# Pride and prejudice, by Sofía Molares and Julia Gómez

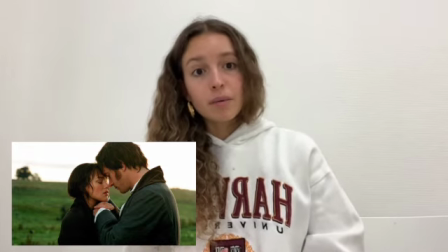247s
However, in the film, we can see Elizabeth sad and meditative in the middle of the field,
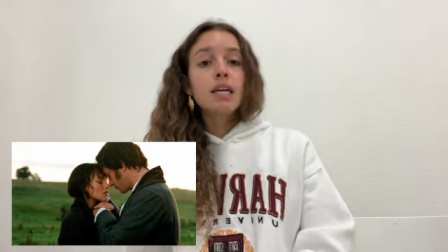252s
all alone, when Darcy approaches and asks her if her feelings towards him have changed.
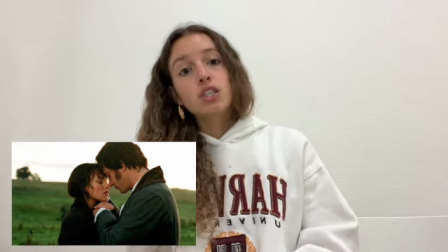260s
It is after finding out that she loved him that he proposed for a second time.
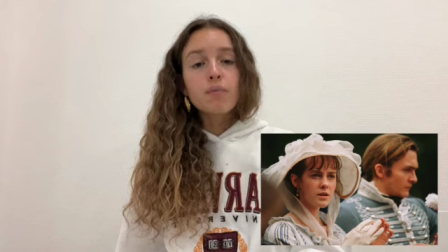267s
Finally, Lydia is not that important for the plot of the movie because the main attention is given to the 2 older sisters,
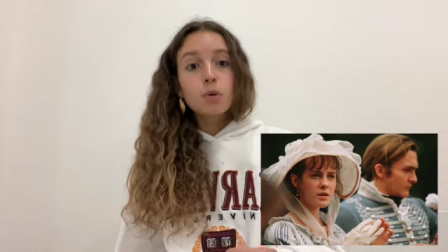276s
Jane and Elizabeth, whereas in the book we are constantly updated by her letters, even after moving out with Wickham. We will now concentrate on the staging of the movie. As we've said before, this story is set in rural England, and this is clearly reflected in the movie thanks to the houses and the landscapes that are shown. Also, there are different resources used to try and portray all the different detailed descriptions that the author included in the original text. Mainly, we can see that emotions and feelings are represented by weather and also colors. So, for instance, when Elizabeth, one of the main characters, is sad,
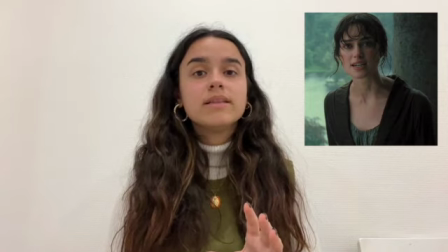319s
the weather changes completely and we can find storm and rain,
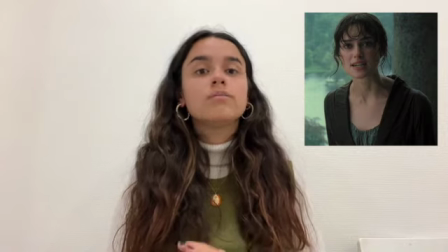324s
and also all the colors used are mainly dark tones such as grey or black. And however, when there are moments that we can find happiness, such as when Mr. Darcy gets to know Elizabeth's true feelings,
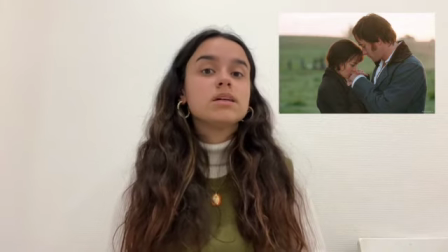337s
we can see the sun starting to shine,
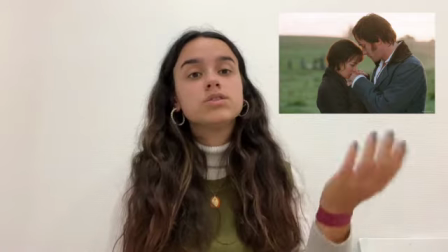339s
and also we can see the appearance in screen of different warm tones such as yellow,
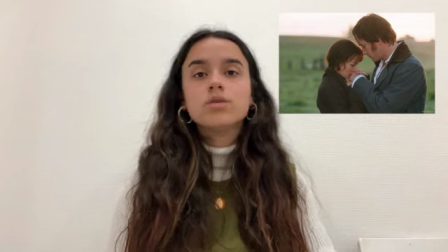346s
orange, or even red. The clothes used by the characters are also very meaningful as they correspond to their personalities. For instance, Mary, the middle Bennet sister,
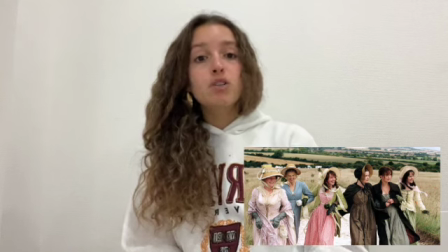359s
always wears black or grey dresses because she is described in the novel as alienated from the society.
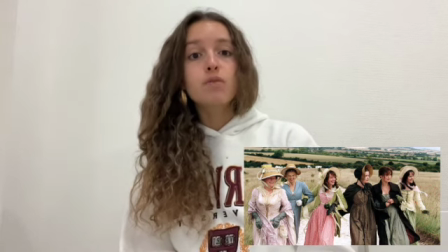367s
She doesn't fit in and she doesn't reach the expectations for a woman of her age, like playing the piano or drawing.
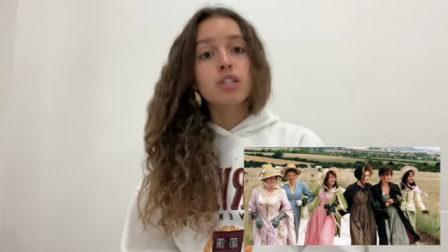374s
She is also very shy, reserved, and not very talkative. In contrast, her two younger sisters,
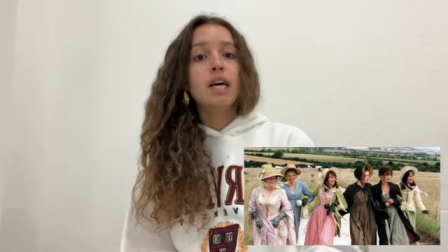383s
Kitty and Lydia, always wear vivid colors and eccentric dresses because they represent their personalities, a bit rude and with lack of manners. Finally, we would like to mention the use of music. The soundtrack corresponds to the period of time in which the story takes place, the 19th century, as it is mainly classical music, piano and violin. It is used to accentuate important moments for the development of the story, add tension, suspense, drama, and convey the feelings in a better way. Now we will show you our favorite scene.
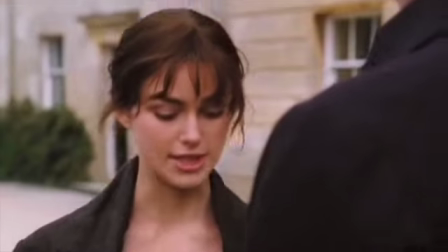425s Mr. Darcy? Miss Elizabeth?
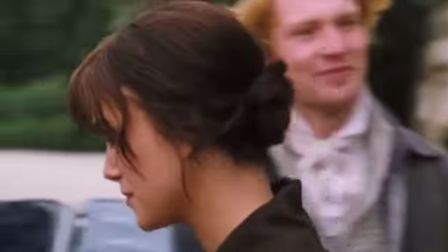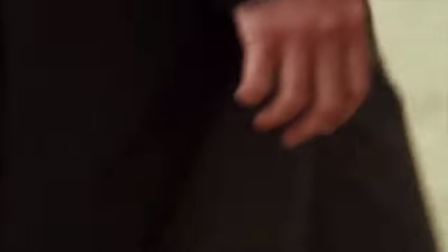So, our favorite scene does not appear in the book. This scene represents the exact moment when the Bennet sisters are leaving Mr. Bingley's house after spending some days there as Jane was sick. Firstly, we can see Jane, the older sister, stepping in the carriage and being helped by Mr. Bingley. This gesture is seen as proper from a gentleman, as she is wearing gloves. This is the main difference with her sister. Elizabeth will be the second to step in the carriage, and she will be helped by Mr. Darcy. However, she is not wearing gloves. This exact moment is very important for the plot, and we can find an extreme close-up when their hands touch, because we can find a gesture that is very romantic and not proper from a gentleman.